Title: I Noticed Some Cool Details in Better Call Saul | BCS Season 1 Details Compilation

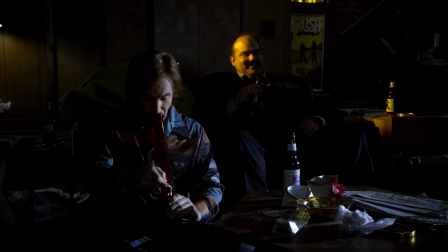915s I want to talk about Brilliant. I mean, you're the man.
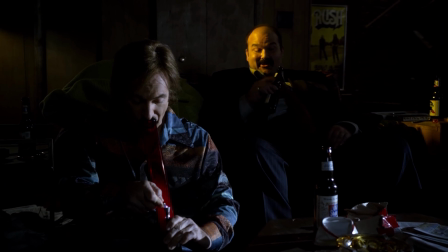920s I love watching you work, it's good for making beer money, that's about all.
So it's all because of money, again, we see this before in Better Console, how Jimmy is all obsessed about getting money, getting money, getting money, as if that was the only thing that mattered.
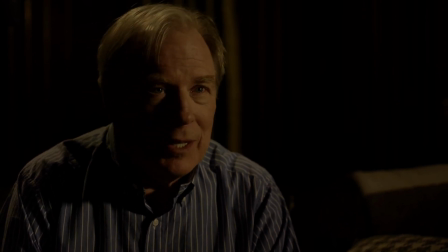940s You're representing people who have nowhere else to turn. The money is beside the point. Money is not beside the point, money is the point.
So to him it quite literally is the only thing that matters. It's the only way in which he gets value for some reason.
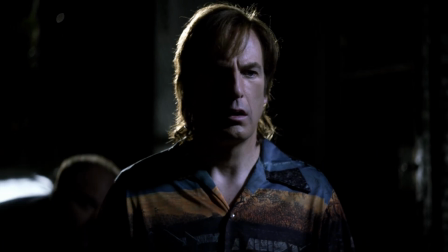955s
So get this. Jimmy was in Cicero and he ran those cons with the whole sleeping on ice, sleeping Jimmy.
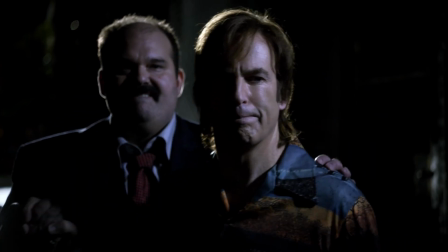961s
He was the man. He received a lot of validation for that. Not only that, but he also received money.
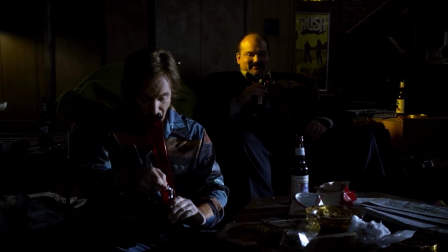967s
Jimmy is quite the narcissist, so he loves getting that validation. He loves getting that vision of himself, of being this successful man who gets a lot of attraction and love from people. we explored these things in the first episode of Better Call Saul, but just in case you haven't watched that. Yeah, Jimmy is this type of guy who wants a lot of validation from the world, even from showmanship or for the money he makes.
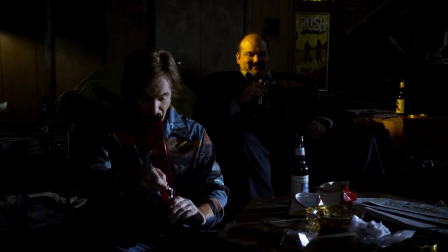988s
And so we see in this flashback that he likes doing the cons, but they are not enough because they don't give him enough money. And now he has become a lawyer. And I think that he became a lawyer because that way he can actually get more money. If he can combine the cons with the lawyer, he can make a shitload of money.
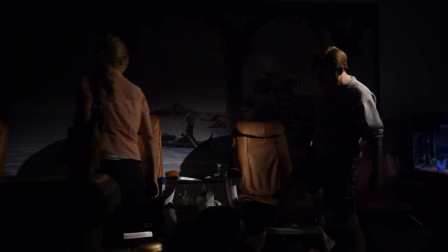1008s
He can finally live like the king that he's destined to leave us.
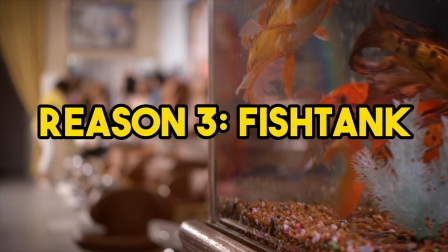1013s
So yeah, he's quite literally the fish in water. And this is also what the fishbowl is representing. Fishbowl is the vicious cycle that he's in of needing this validation, this money.
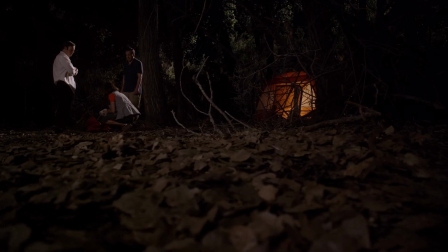1024s
He's a fish in a fish pond. He's not in the ocean, swimming free.
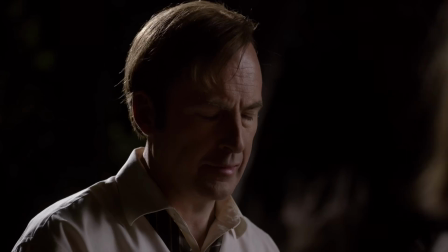1029s
No, he's constrained in this little space of his own narcissistic tendencies,
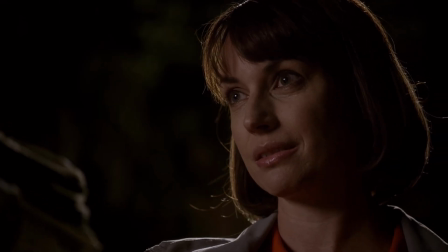1033s
of needing this validation from the world, needing the world to support that vision of himself.
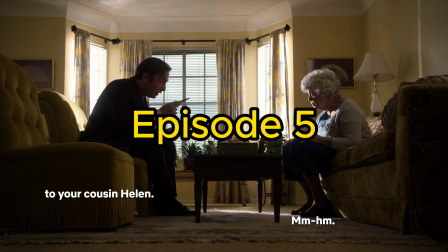1038s
Why is this scene in Better Call Saul?
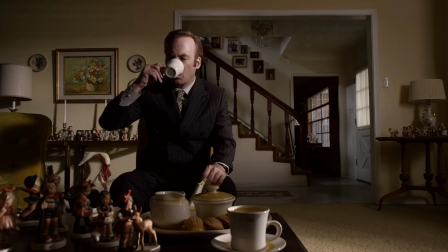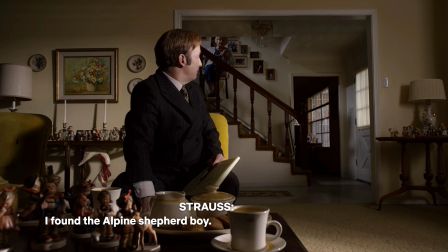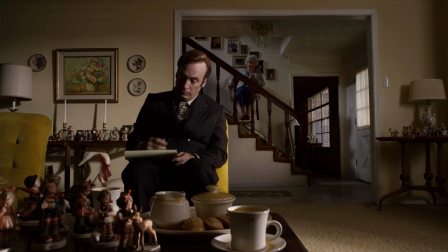1051s
I'm just gonna cut it here because it's really long. It's just that, Jimmy waiting in a chair for the lady to come with the Alpine Shepherd Boy.
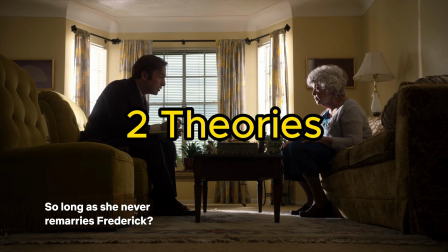1058s
I have two theories about why they show this completely unnecessary scene.
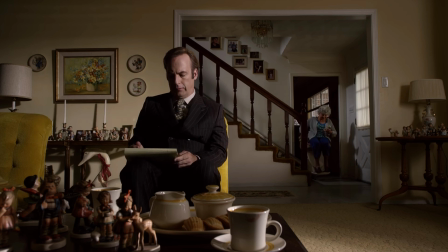1063s
The first theory is that it shows how impatient Jimmy is. I mean, the man can just stay put on that chair.
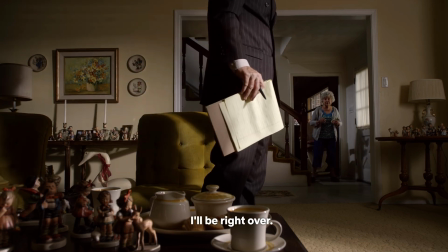1069s
He needs to pick his hair, play with the pen. We see this character trait in Jimmy a lot.
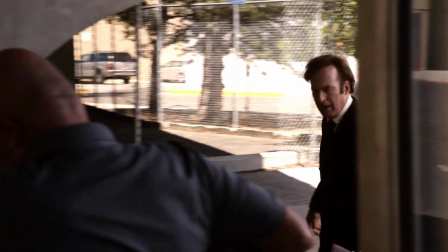1075s
He's impatient emotionally because he's really quick to temper.
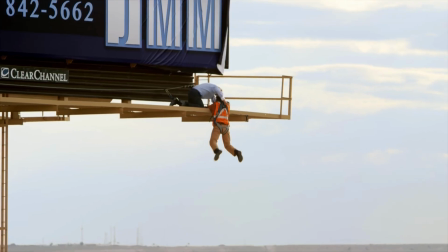1079s
He's impatient for business, which leads him to try to speed things up by running his scams to attract more clients.
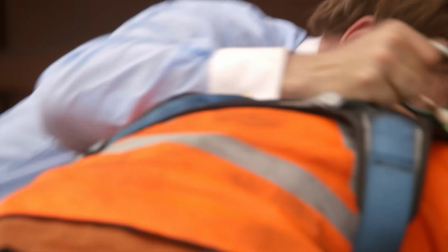1086s
He's impatient with himself, with his own change,
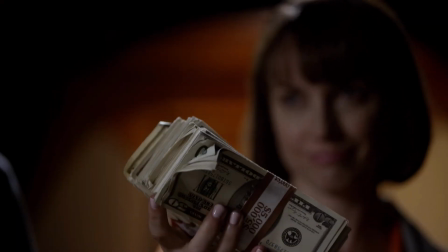1089s
which leads him to again and recur to all tricks and personality traits from Sleeping Jimmy.
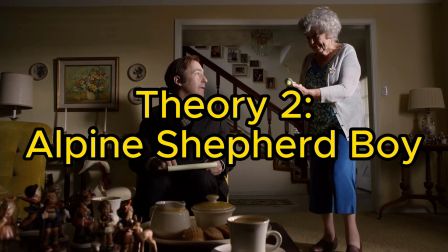1095s
The second theory is that it presents the Alpine Shepherd Boy as a symbol of Jimmy. What is a shepherd? The guy who takes care of the sheep. But in religion, it is referred more as a guide, a leader,
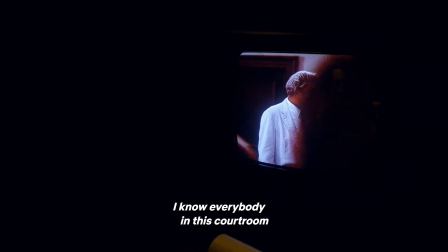1110s
someone who will lead the good people to the land of the good, to salvation,
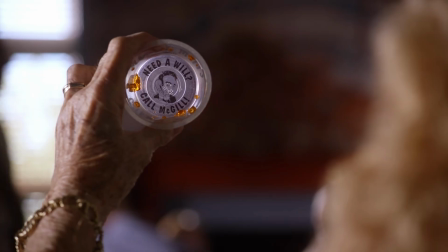1115s
and keep away the wolves, the bad people who want to take advantage of them. that's a shepherd and that's essentially what jimmy is starting to do here
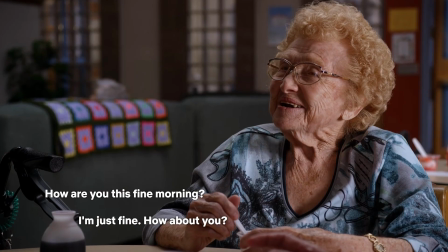1123s
with elder law by focusing on helping the the old people the poor people who are defenseless without him he is praying the shepherd protects the sheep and gives away the wolves huh where do we find this analogy again there